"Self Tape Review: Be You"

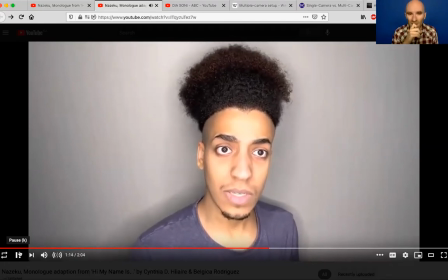2221s I embody the souls of others I constantly place somewhere else. So when I introduce myself, it is the only time I pronounce me.
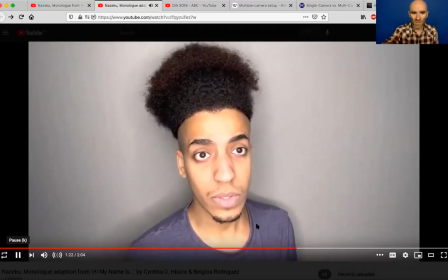2231s Nazuku Gowatu. Name which means heroism and strength.
So right, and it might be like, so the mind bending thing is like, we don't know about Nazuku's process, right? It might have been like years of practice to get to the point where he can be just like totally relaxed and still and focused, and that might have really taken like a lot of energy to get there. And so I don't want to dismiss any of the practice by saying, okay, and now, like here's the next thing to add, because you just don't know what practice it took to sort of get those foundational skills. The foundation is just so solid, though. I just want to see this guy like cut loose and play. Okay, I've already gone 15 minutes over, so let's see. I've got one more self-tape. Okay, you know what? Let's just look at it just real quickly, because it is Kashan's first time submitting something, and I want to make sure that we look at it, and then we can always look at it in more detail next time. So if some of you are fine staying around, I'm fine staying around.
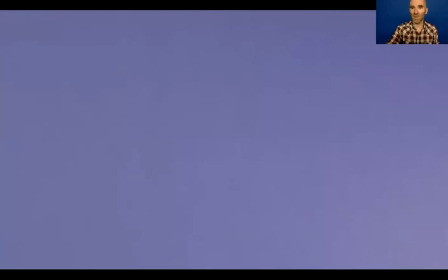2307s
Here's Kashan's self-tape. Now this is the one that's got some spicy language. It's some kind of like gangster scene. There's also like some technical things with this tape that are going to be useful, I think, to deconstruct here at the very end. So I'll see if I can mute out some of the spicy language, but no guarantees.
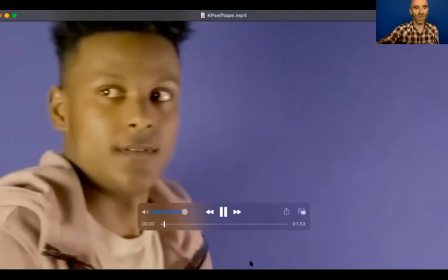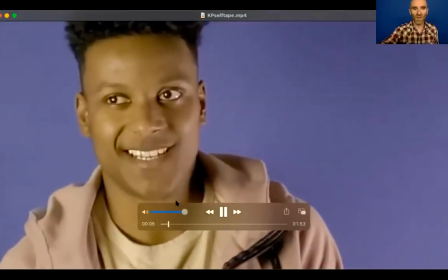2333s
Nice.
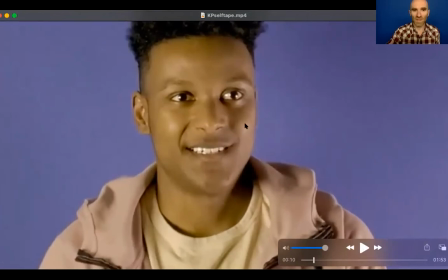2337s
Right. So what we've got, so there's some eyelight, it's a nice clean background. He's a medium close up. He's got that little bit of nose room on the side that he's talking to.
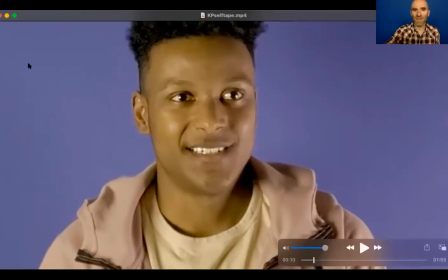2353s
For whatever reason, the lighting here is just not super flattering. And I am not an expert on that, so I don't know what that is, but I do think that it is worth continuing to play with your lighting here, Kashan. And maybe it's because it's brighter on this side and we're getting this shadow on your face, or maybe you're using like a white light,
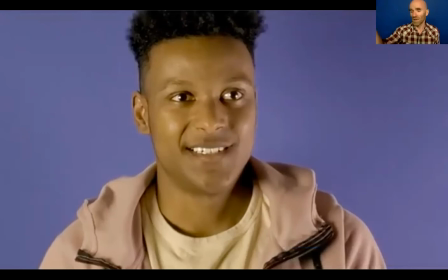2373s
and it's worth taking like a couple of sheets of paper and just like taping them over top, right? It doesn't have to be something fancy, but my strong suspicion is that if you found a way to warm up the color here a little bit, They would just be more flattering.
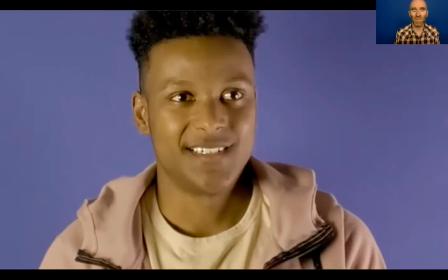2388s
That right away we'd be like, oh, who is this guy? He's more interesting. Because lighting will often just make the actor more beautiful. Like I said, people are like, ooh, and it's like, yeah, that's lighting.
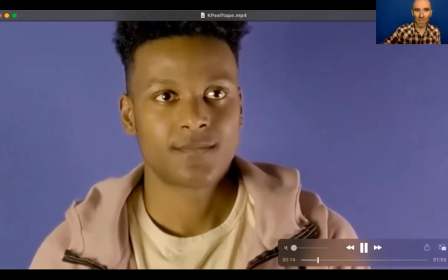2403s Wasn't expecting your boy.
And this is where the other guys start like shouting at him.
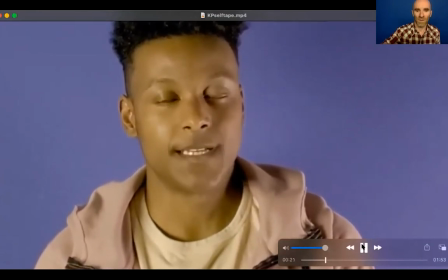2411s He's indisposed. Indisposed.
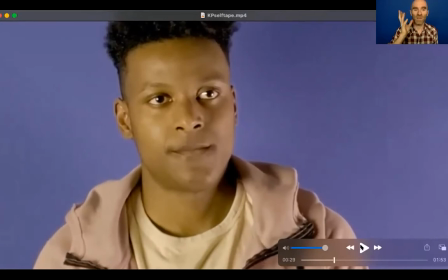2419s What you got? You got.
Now, one of the things here, Kashan, that is just like it's a technical fix, but your reader is quite a bit louder than you are. And so my suspicion is that means that your reader was standing closer to the phone, closer to the device than you were.
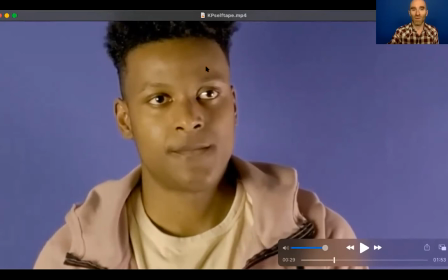2436s
So the nervousness is coming through here nice and clearly. But I end up listening to your reader more because they're louder and clearer than you are. You sound like you're far away, and it makes it more difficult to listen to you.
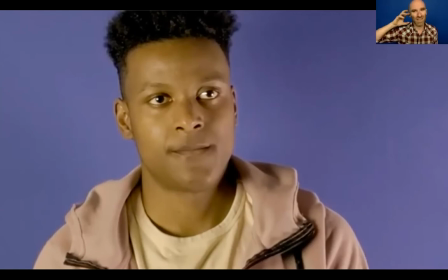2450s
Which I think will typically, because cognitive load is real, and if something's a little more difficult, it changes people's impression of it. Certainly, it changes mine listening to it. Where I'm like, what is he saying exactly?
Honey, I got it.
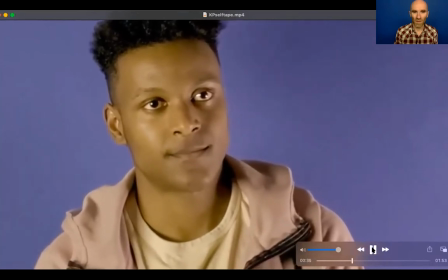2469s Oh yeah?
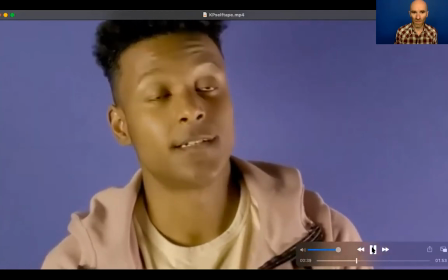2470s How'd you get that? It's none of your concern. How I got it. All 700.
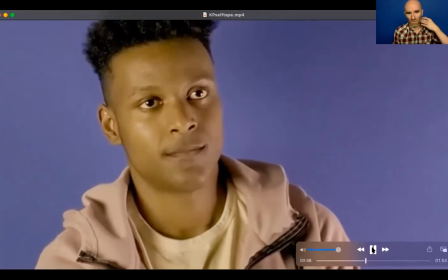2479s You can count it if you want. You got 700, but what about our pain and suffering, bro?
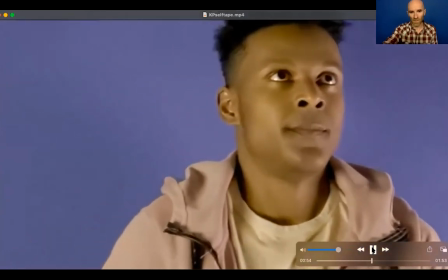2487s Yeah, puto. What about it, huh? Our pain. Right.
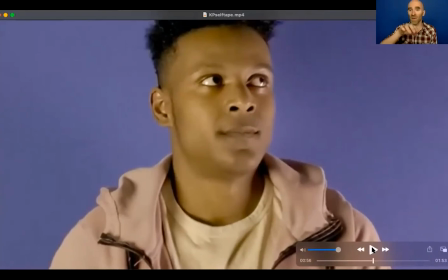2491s
So his reactions are really interesting, and if he was the loud one, and we weren't just like listening to these guys shout, then I just think the performance would pop a little more.
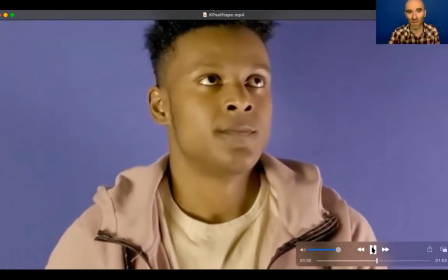2503s And suffering. I think you'll all be just fine.
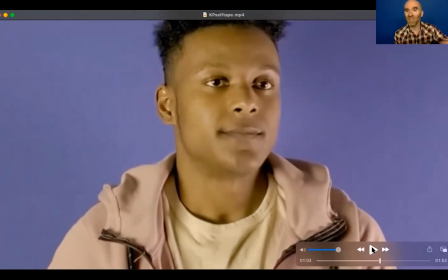2510s Right.
So the beautiful restraint there, like strong, clear feeling or opinion. He's like, and so the story I make out of it is, okay, the character wants to he doesn't want to sort of completely be a pushover here, but maybe that's dangerous for him.
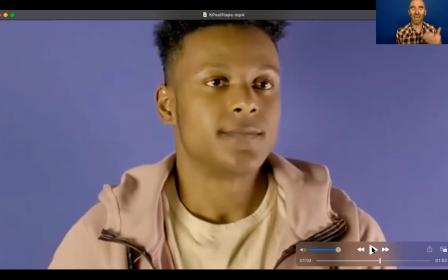2527s
But also can't stand up to these guys because they're actively threatening him and they are dangerous. Right. So there's enough complexity there, that I'm making a whole story about it.
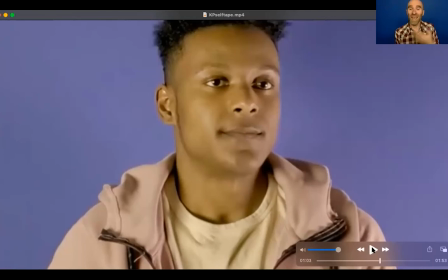2538s
So lighting and audio are sort of my biggest notes on this. And then from there, Kishan, I think it's just exploration. It's just like, okay, great. When you were running this, when you were taping it, did you try one where you went too far on purpose? Right? Did you play with behavior? Right?
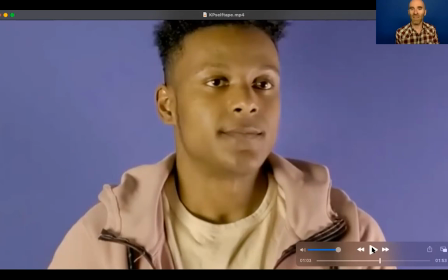2558s
That thing of what is it that you've got there in the space that you could use to tell the story? Sometimes I'll give an actor something they can hold in their hands and just get them to twist it. Because just that body doing something, will often not only make somebody less self-conscious,
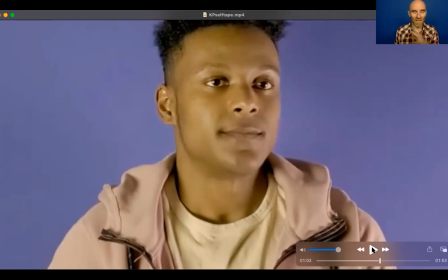2575s
but bring in all of this sort of extra subtlety because you're using your body to help tell the story. Would that make it better? I don't know.
Hey. Relax, bro.
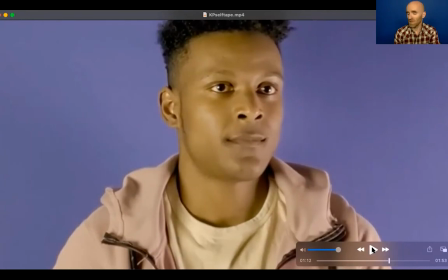2591s
Now, particularly for that, where the other character says relax, another thing that you could add to a scene like this, is like a bigger reaction, right? Like basically see the guy who you're talking to reach under the chair and think he's going for his gun and freak out, so that they can laugh at you and they can they can tell you to relax.
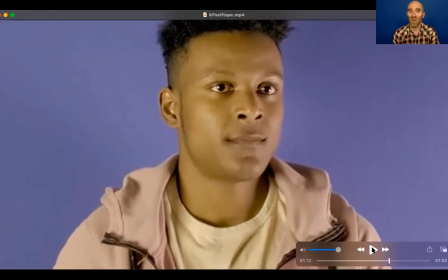2609s
Sure, something like that. Again, really solid foundation here. From here, this is where acting teachers love to get in, because you're just playing. You're just like, okay, well, what about this? Let's try and explore it in this way. Let's see if we can find something more to this reaction or that moment.
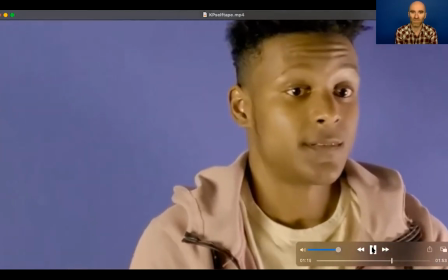2629s
But solid foundation.
It's all there. So it is.
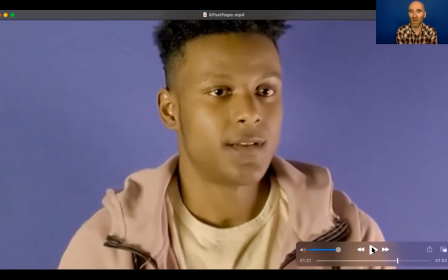2638s
Good. Right. I would also say that your reader is doing a character voice, which I strongly recommend that you never have your readers do, because it's distracting. Because we're like, wow, this person's really loving reading this other character,
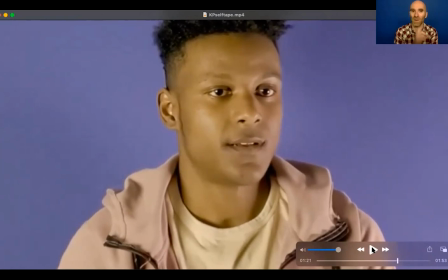2655s
but they are having so much fun that they are not doing what a reader should do, which is being of service to the actor who is working. Right. We want all of our attention on Kashan right now.
Are we scared?
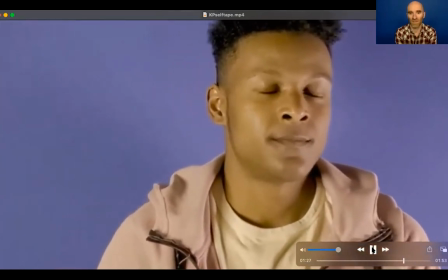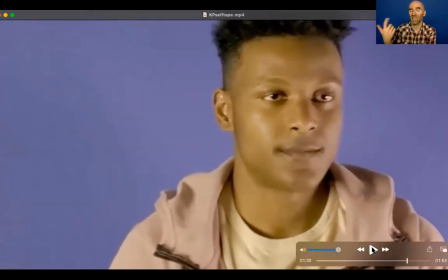2673s
Right now, I very much doubt that, for instance, that a little stumble that is written into the script. So a perfect example, of an actor bringing something to life. If we held the script up, we might just say, are we square? And you wouldn't want to try and exactly duplicate his performance.
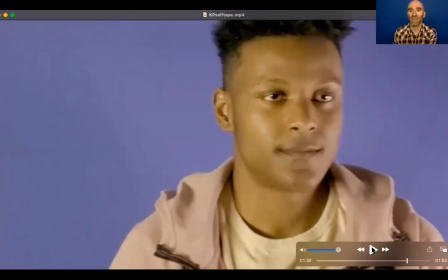2692s
But I pointed out for everybody watching as an example of just the way that actors can play within color lines, where we get the impression of what the character's feeling.
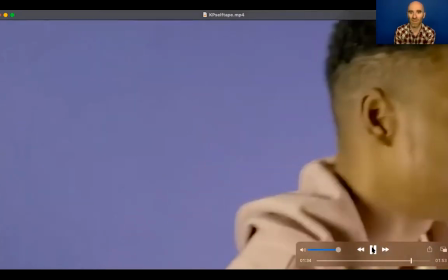2702s Zero. Hey, just don't let us catch you here again, Esse.
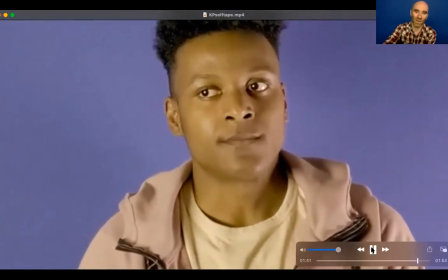2707s Next time, money won't mean shit. You got that?
Eyelines are a little bit confusing. I'm not sure.